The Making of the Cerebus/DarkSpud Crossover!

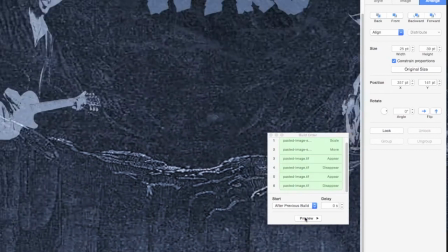In the background here you'll notice a couple of country singers which you may or may not
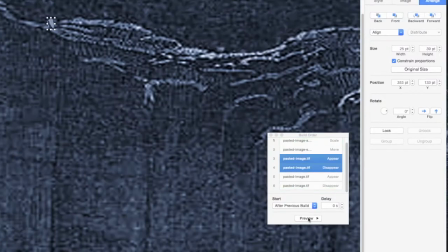recognize but the joke that is above their heads relates to
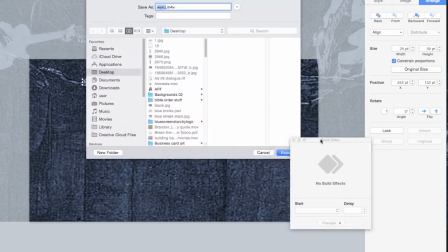episode 7 of Darkspud and if you watch the episode you'll get the joke
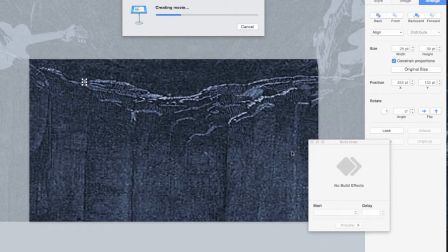regardless uh one of the country singers is charlie daniels and he's obviously not dead and i would assume not go to hell if he was dead of course we're poking fun of the song double went down to georgia we thought perhaps
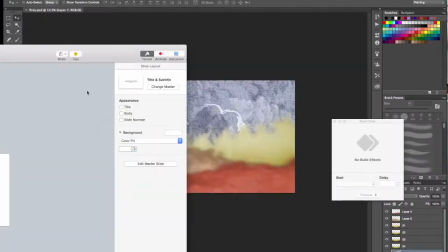this time for the rematch uh they have it in hell that is of course if they actually are in hell uh dave sim has
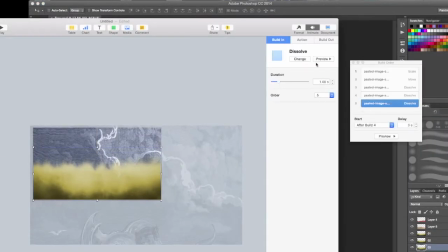been leaving this a little bit ambiguous,
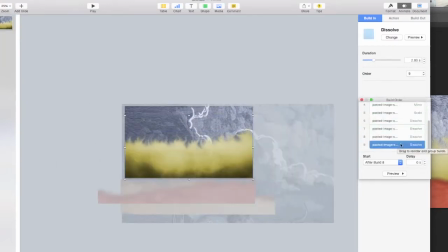a little bit up to the interpretation of the reader with his new comic series, so I thought we should do the same thing with this video,
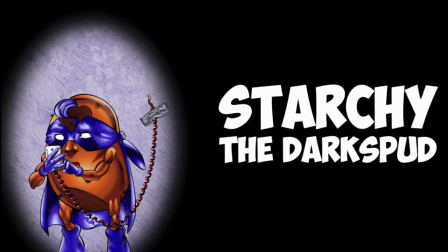which is partly why when Starchy starts off he's got a cord hooked up to his cell phone that isn't attached to anything in the wall, leaving it to the viewer as to whether he's imagining the whole thing or not.
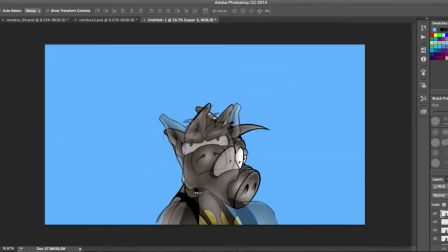Or perhaps Cerebus is imagining him. He could be in limbo or in a hospital. Between life and death it's hard to say.
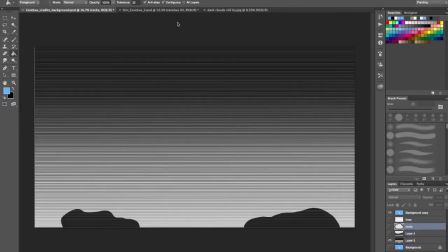A lot of what I do as an animator is to take flat artwork and photos and combine them in layers and make them move around.
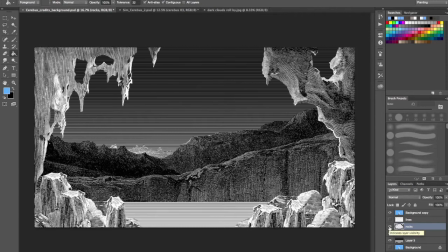So Dave just recently gave me permission to use the stat artwork of cerebus that he's been using in his new series cerebus in hell which
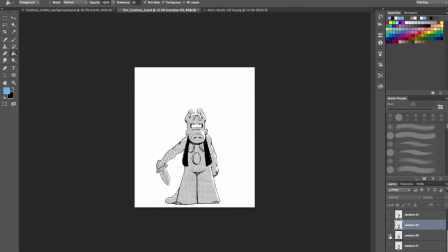is exciting because some of his artwork will now appear in the animation as well but of course I had to add my own touches and make it move around so that it's not just a static image so I drew an arm at several different
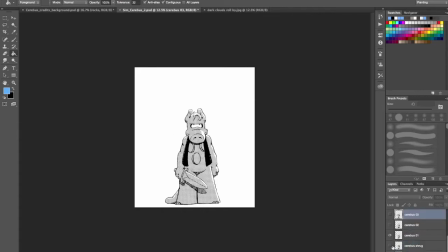placements so he could raise his sword and I made it so he can blink and in some parts of the video he even talks. And since Dave's also been using Gustav Doré artwork in his backgrounds for his new series,
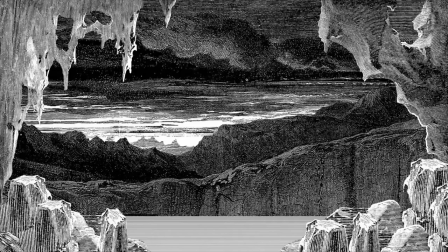I decided to combine images from some of his different wood carvings and move the elements around to give his carvings a feel as though they're moving.
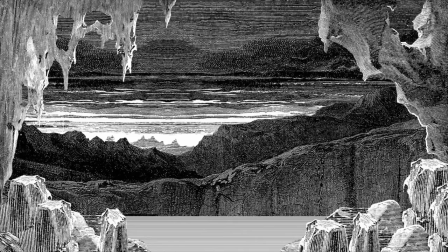To bring them all a little bit to life for the animation, you'll see all sorts of things happening in the background behind Saros through the video.
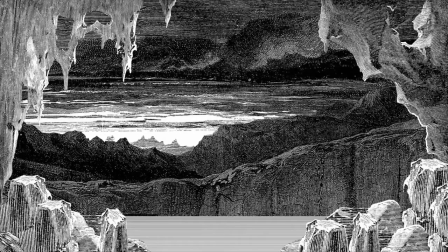Depending on the amount of layering you want, you can add
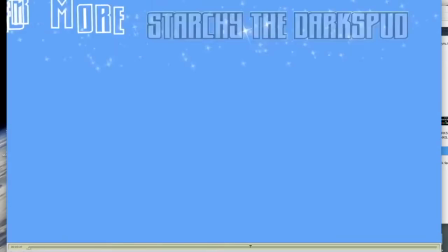creatures flying around things falling out of the sky any number of things it's pretty much limitless
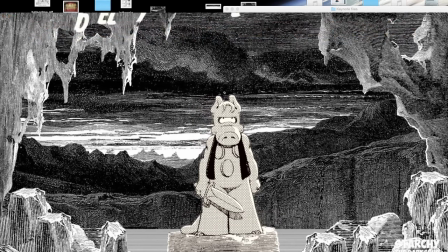and I'm just using basic programs for the animation we're really
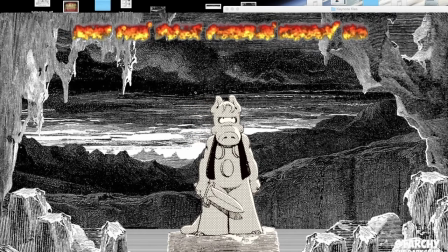not attempting to be better at animating than anybody else this isn't going to be Disney
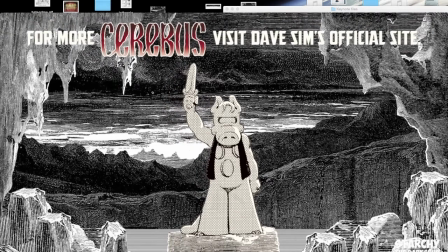Pixar but it is original and it's its own thing and
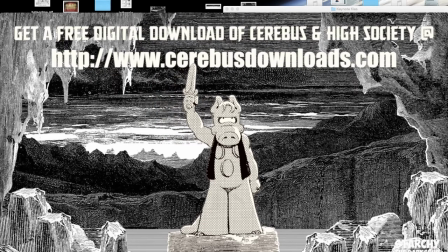that's really all we're shooting for and that's something that I picked up from Steve Jobs
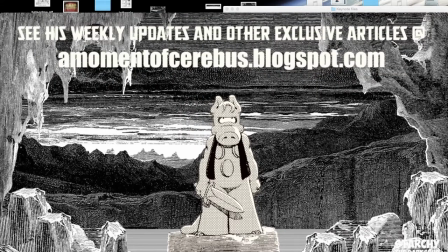his point at Apple wasn't necessarily trying to be better than all of his competition but
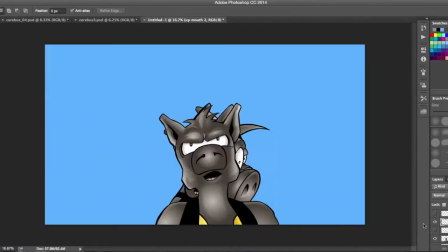simply to be different I do a lot of different types of
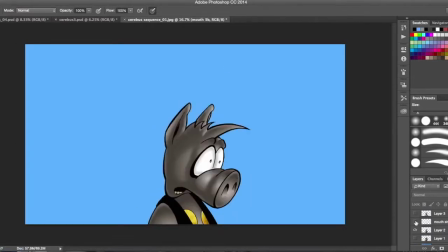processes to put these together in this case I am working with blue screen with Cerebus and the backgrounds will be imported
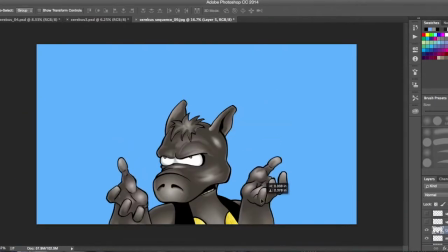later and composited together a lot of times I do things in layers so I can put a lot more action in
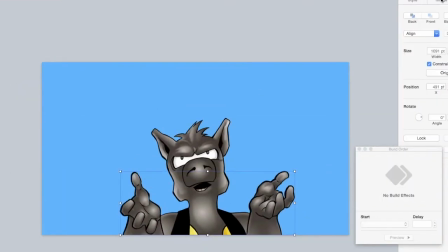and have it be a lot more complex in the finished scene.